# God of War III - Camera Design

Camera design is the layout of cameras for the player's point of view in the game. So, and what we do is we basically control that player's point of view throughout the experience. Cameras start with the design sheet being delivered to us by the level designer. That's the most basic form.
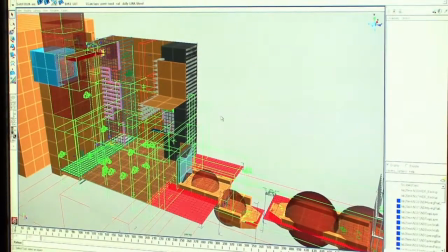We put in all the cameras for the design sheet. Once the cameras are in and it's been play tested and it proves that this is a good concept and we go forward with it, it gets sent off to the art department. That's where they'll take it and they'll spend,
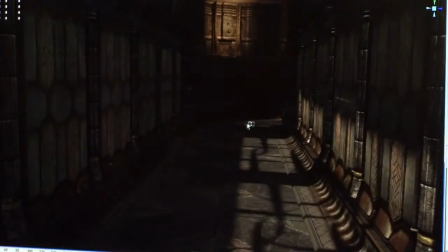months sometimes making these areas look really epic, and then they'll get finished with it and then they'll hand it back to us. And a lot of times it's a little bit different, so we'll have to adjust some cameras. So once the art comes back in and someone's spent a year building that level,
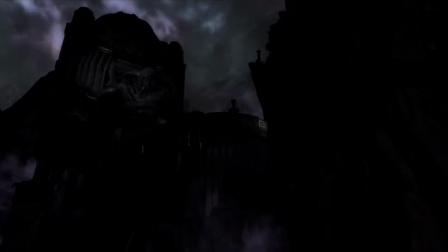they can be very touchy if they spent a year styling in this formation and my camera just goes right past it. We try to do our best to show off everyone's hard work. And a lot of times there's a lot of cool things that you want to see in there that you can't see, so we'll go back and try to include those pieces in the shot that you get when you're playing the game.
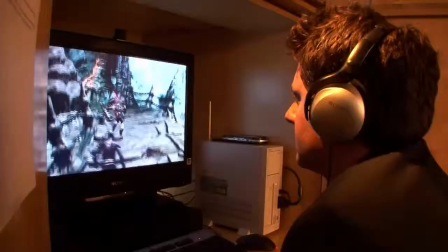And from there, we play test it.
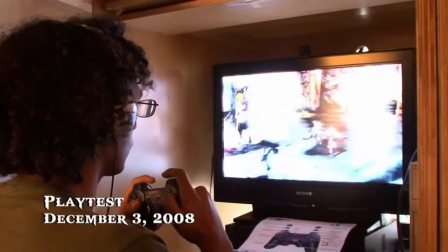This time externally, we get some people from the outside come in, take a look at what we're doing, making sure that that's great. After we get their feedback, implement their feedback, we're ready to go to the next area. Anything we can do to make the cameras feel cinematic. And they serve as a guide for the player, too, to lead them in the direction that they need to go as well. Yeah, whether they know it or not. Yeah. It's sort of like people who play the God of War franchise, after a while, they get a feel that if the camera's looking this way, that's important. In the very end, it always comes back down to what would the player want to see. Most games in the action genre, the player gets most of the control over the camera. The player has no control over the camera in the God of War series. Fans have been clamoring, and I hear you. We need to look around. We want to look around. It should be understood that there's really no way we could make the levels look this good if the player could look anywhere they wanted. What we're trying to do, though, at this time around, is give you key points where you're in the adventure and you can control the camera.
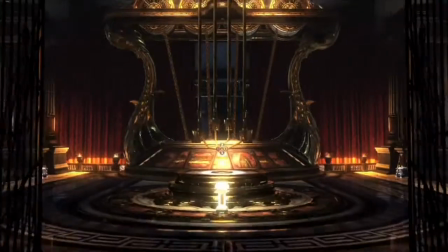So maybe you're in a crazy puzzle room and you need to be able to kind of look around.
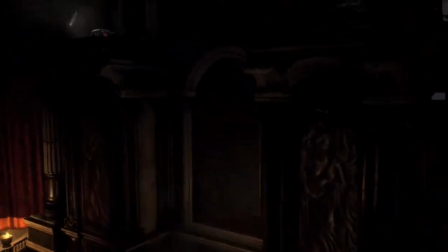So in some of these areas, we can give the player control, but in a limited fashion.
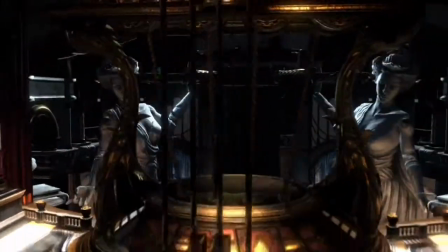I hope the fans will appreciate that we're trying to implement their feedback. What new feature do you like the best from the camera system? The rail-driven cameras. I think that's been my favorite new feature as far as the technology that we have with the camera. What's a rail-driven camera for someone who wouldn't know?
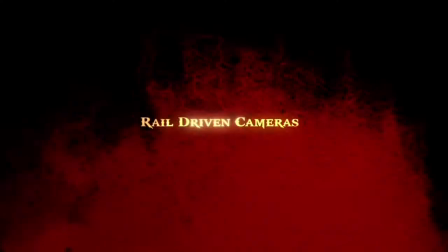A camera that's animated along a course that we have even more control over what the camera is showing. The rail is essentially what we kind of live and die by.
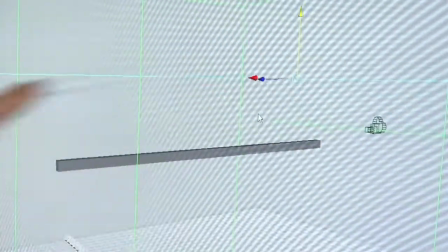Let's say this is your camera rail, this line here, and let's say this is the thing that's driving the camera.
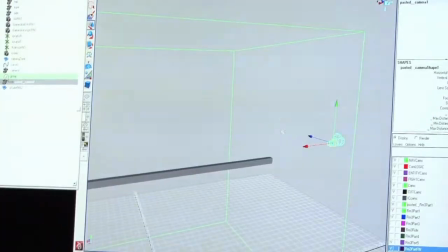And imagine this is a section of hallway or something like that Kratos is moving along.
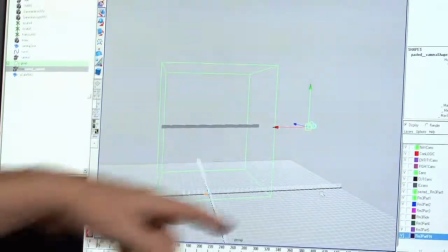We can take this camera here and we can key it. So we key to two different positions.
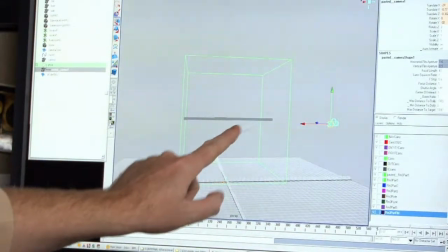So Kratos is here, the camera is here. When he starts to move along, as Kratos moves along, it will drive the animation of the camera to animate to that position.
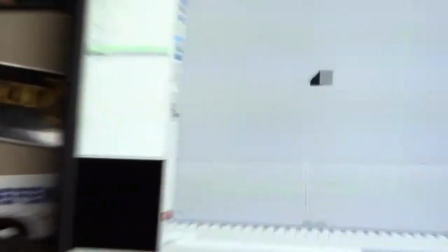So as you're cruising along, you'll kind of see it, this kind of view where it's low and looking up at him, and then as he moves along, it will kind of track him and follow him.
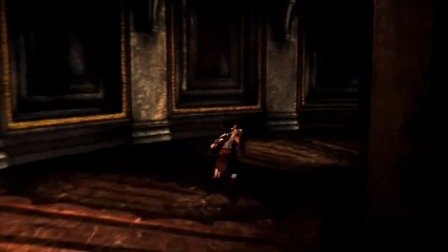That's like one of our cool new things that we have that we think we can add a lot of kind of cinematic views to the game.
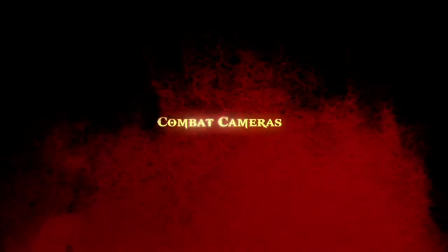This is a perfect example of combat cameras right here.
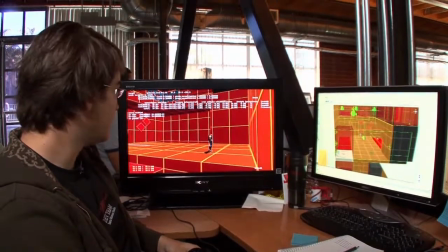Here we're in a room, there's nobody to fight yet, and you can see we're taking a lower angle here.
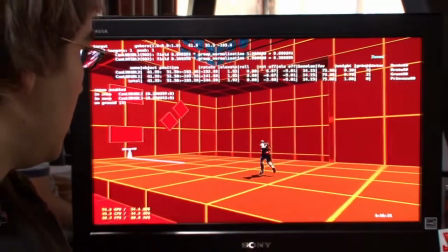And as we come here, we'll trigger the spawning of a bunch of guys,
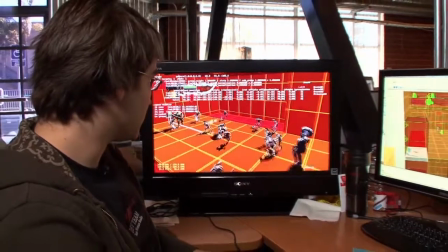and you can see the camera is going to lift up so we can show more of the action. And the framing,
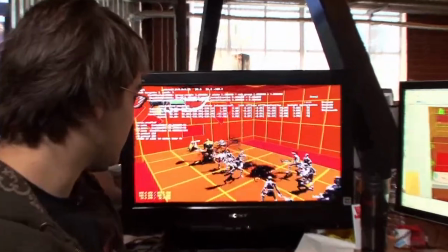we're going to fit Kratos more towards the middle so you can see what's happening in front of him and see what's happening behind him.